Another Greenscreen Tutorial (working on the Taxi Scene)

Hello, this video is all over the place, so I just kind of want to do a little index at the beginning here, a little intro. We're going to start with the fun stuff, the importance of your camera's bit depth and color space.
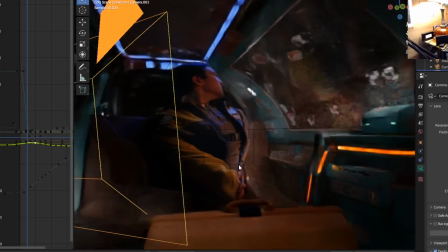10s
Good stuff to know. Then I'm going to do a breakdown of my workflow, projecting footage back into the scene using Nathan Vegdahl's new camera project node that he made for us.
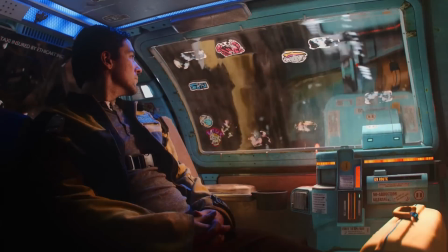17s
And then working with that footage, trying to match the CG lights to the real lights and the real footage, and a little bit of final grading in the viewport, because while I usually try to make the CG match the footage, sometimes it's nice to have the footage kind of push a little bit to match the CG too in kind of a flexible way.
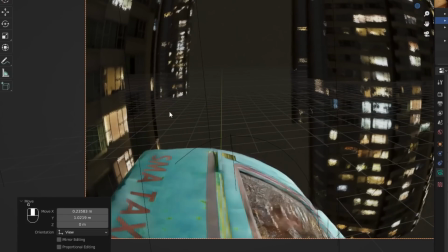34s
We're going to talk a little bit about some of the options for working with a digital camera and depth of field and distortion and all of that. And at the end, we're doing a really quick basic kind of introduction to keying in Fusion and Resolve for making kind of pre-keyed EXR plates.
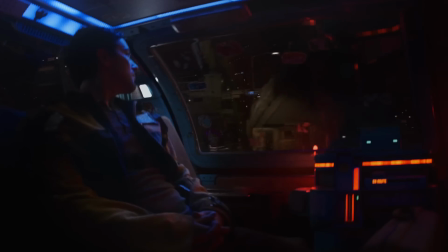47s
So here we go. Okay, hello. So let's talk green screen stuff, because I've been working on this this taxi scene here, and it's going really.
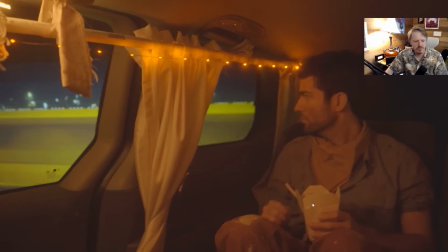55s
Actually, okay, let's start back at the beginning. 3 years ago, I filmed this scene with Tom, and it's fun.
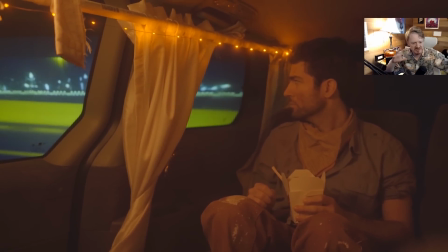61s
It's got this kind of, homegrown feeling to it, but it also looks like exactly what it is,
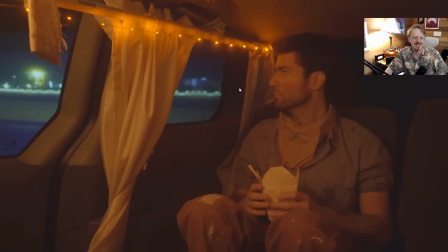65s
which is we set up a video projector outside of a minivan and strung some lights up on.
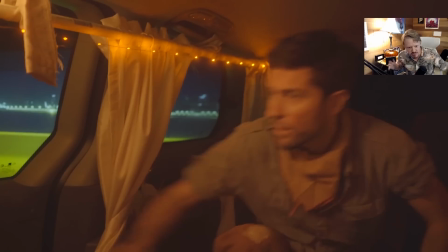70s
Actually, they already had this in their minivan, but it was fine, but it felt a little bit, not as immersive as I wanted.
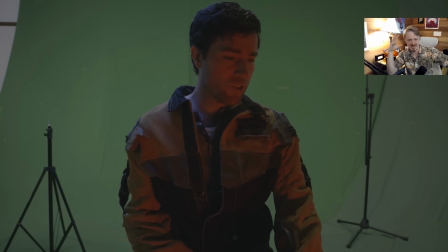79s
So last year, we filmed it again on a green screen so I could kind of wrap it, in a specific kind of sci-fi taxi, because I thought that'd be fun, and I wanted to be able to get the, the reflections through the windows, and I just thought the integration would be a little bit better.
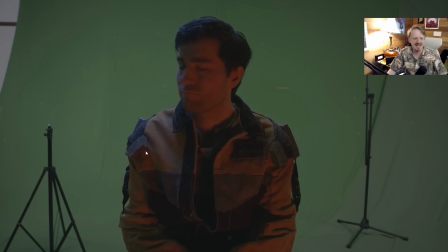91s
But then I started animating the exterior shots and the taxi I had driving like crazy, and then it kept cutting to him kind of sitting here on this box, kind of just, looking a little bit too chill. So I was like, Tom, can we film this scene for a third time?
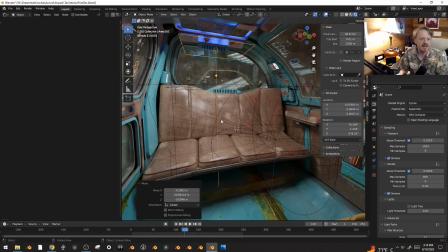103s
And I'd modeled this kind of leather bench seat for the inside of the taxi, and I was like, Lux, is there a chance that you could build this but in real life?
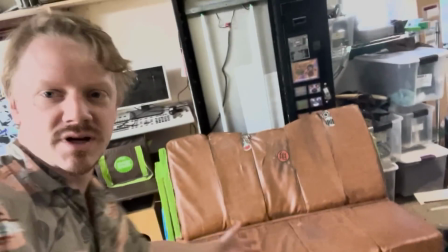110s
And Lux did build it in real life. Look at this. How cool is this thing?
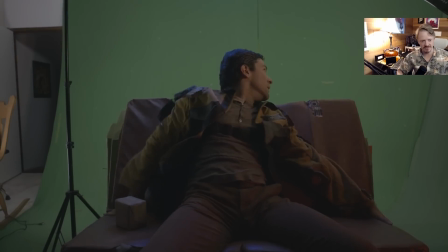113s
So we filmed it again with a lot of interaction of Tom throwing himself all over the bench seat, and his wife Amy is swinging an LED bar overhead.
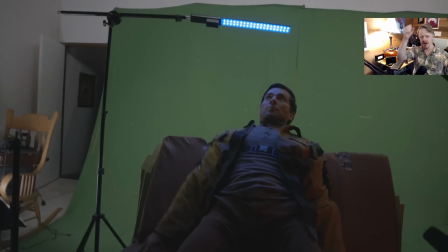120s
And we got both lockdown camera stuff and stuff where I'm just waving the camera all over on the tripod.
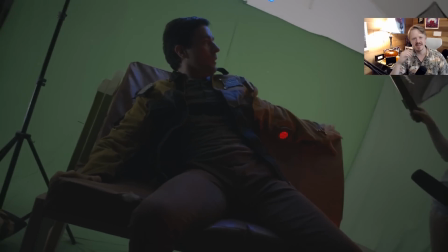127s
And I was honestly thinking this was going to be a giant pain in the butt.
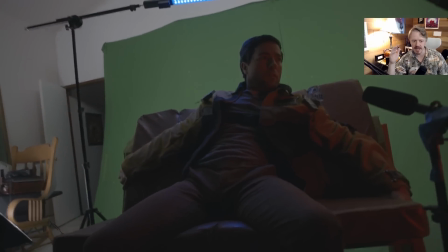130s
Like, I thought this scene was going to take me months and months, but it turns out everything's coming together so that, like,
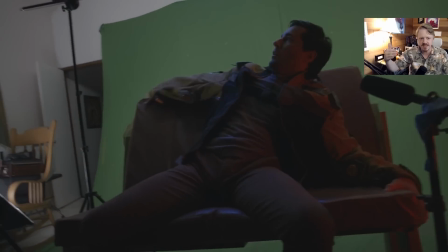136s
I can get an initial version of a shot in like 40 minutes. And like, that's animated and kind of matching up the lights and everything too.
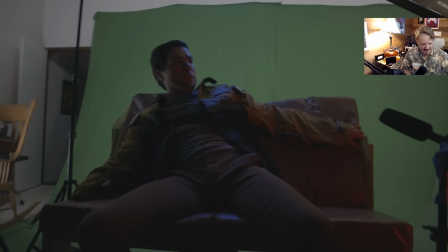143s
So I want to share some of the stuff I've been doing. There's a couple tricks in there I've never talked about before.
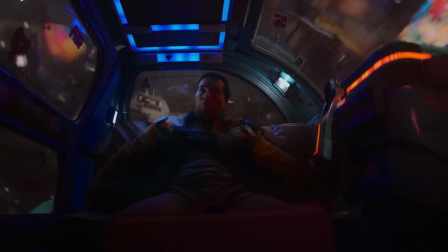149s
And honestly, I'm just really excited because, like, look at this.
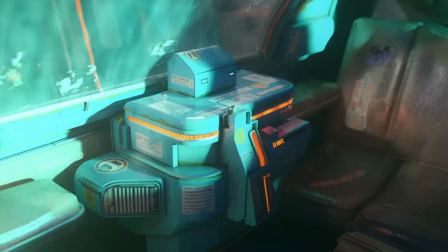152s
It feels nice and dynamic and fast-paced, and I can cut from the interior stuff to the exterior stuff, and all just feels nice and kinetic, and it's a really good time.
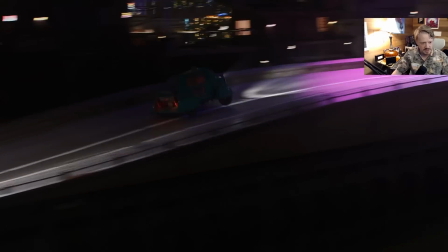161s
In fact, that was a shot where the camera's moving around.
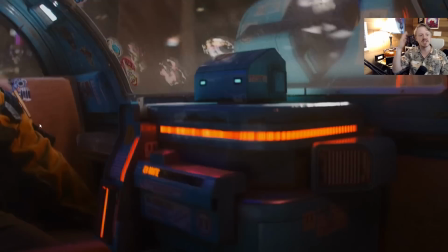164s
This shot, the camera, I think, is locked down, and it still feels just as engaging, but it's a lot easier because you don't have to bother with motion tracking or anything.
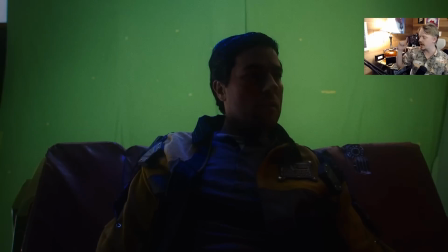171s
So, let's get into it. I think,
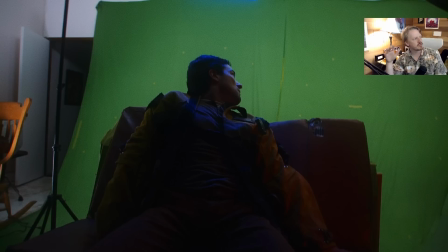175s
a lot of you have asked how I'm doing the keying in Resolve, and I always drag my heels, mostly because, one, I'm doing it wrong, and two, I'm just using a bunch of tutorials I found, and I don't want to remake other people's tutorials, but I can walk through my kind of hackish way and direct you to the tutorials that I've been using.
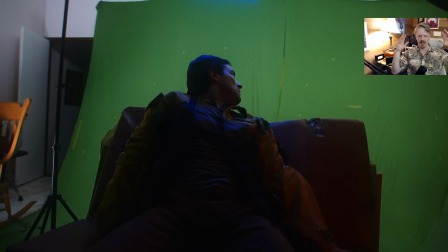192s
But I'll do that at the end. Let's jump straight into the, assuming you've already keyed your footage stage right now, because that's the fun bit.
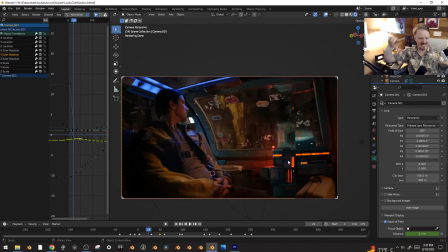199s
And I basically always put my pre-keyed footage in the shot now. Like, it looks weird from any other angle, but from the camera view, it always lines up perfectly. And it gives you just a lot of advantages.
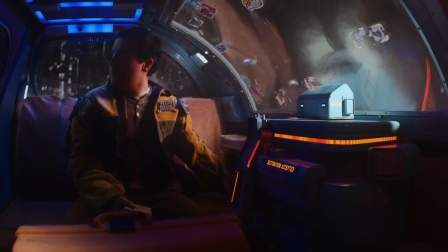210s
You get shadows. His head is casting a shadow on different things, and you get reflections in the windows of him actually moving around.
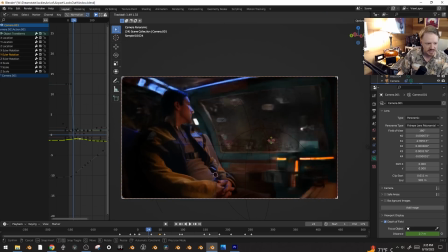217s
You get a lot. I can add additional camera movement on top of the original thing, add camera shake.
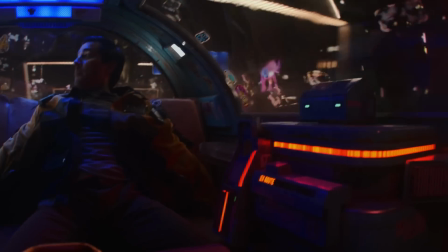223s
I can put volumetric haze in there that the lighting and everything is affecting with. It just gives you so much more integration.
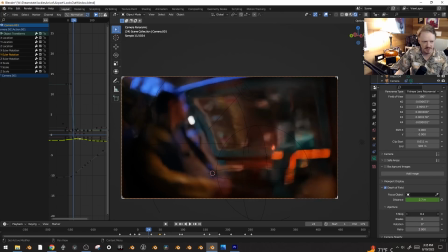229s
And it can, like, play nice with the depth of field if you want to. You can kind of, it's just a lot more control. And it's a little bit of a dirty way of doing it. So there's kind of the two different ways. Typically what you do is you would render out this background, bring it into your compositor, and then lay the footage behind it in the composite, and that would be the final shot.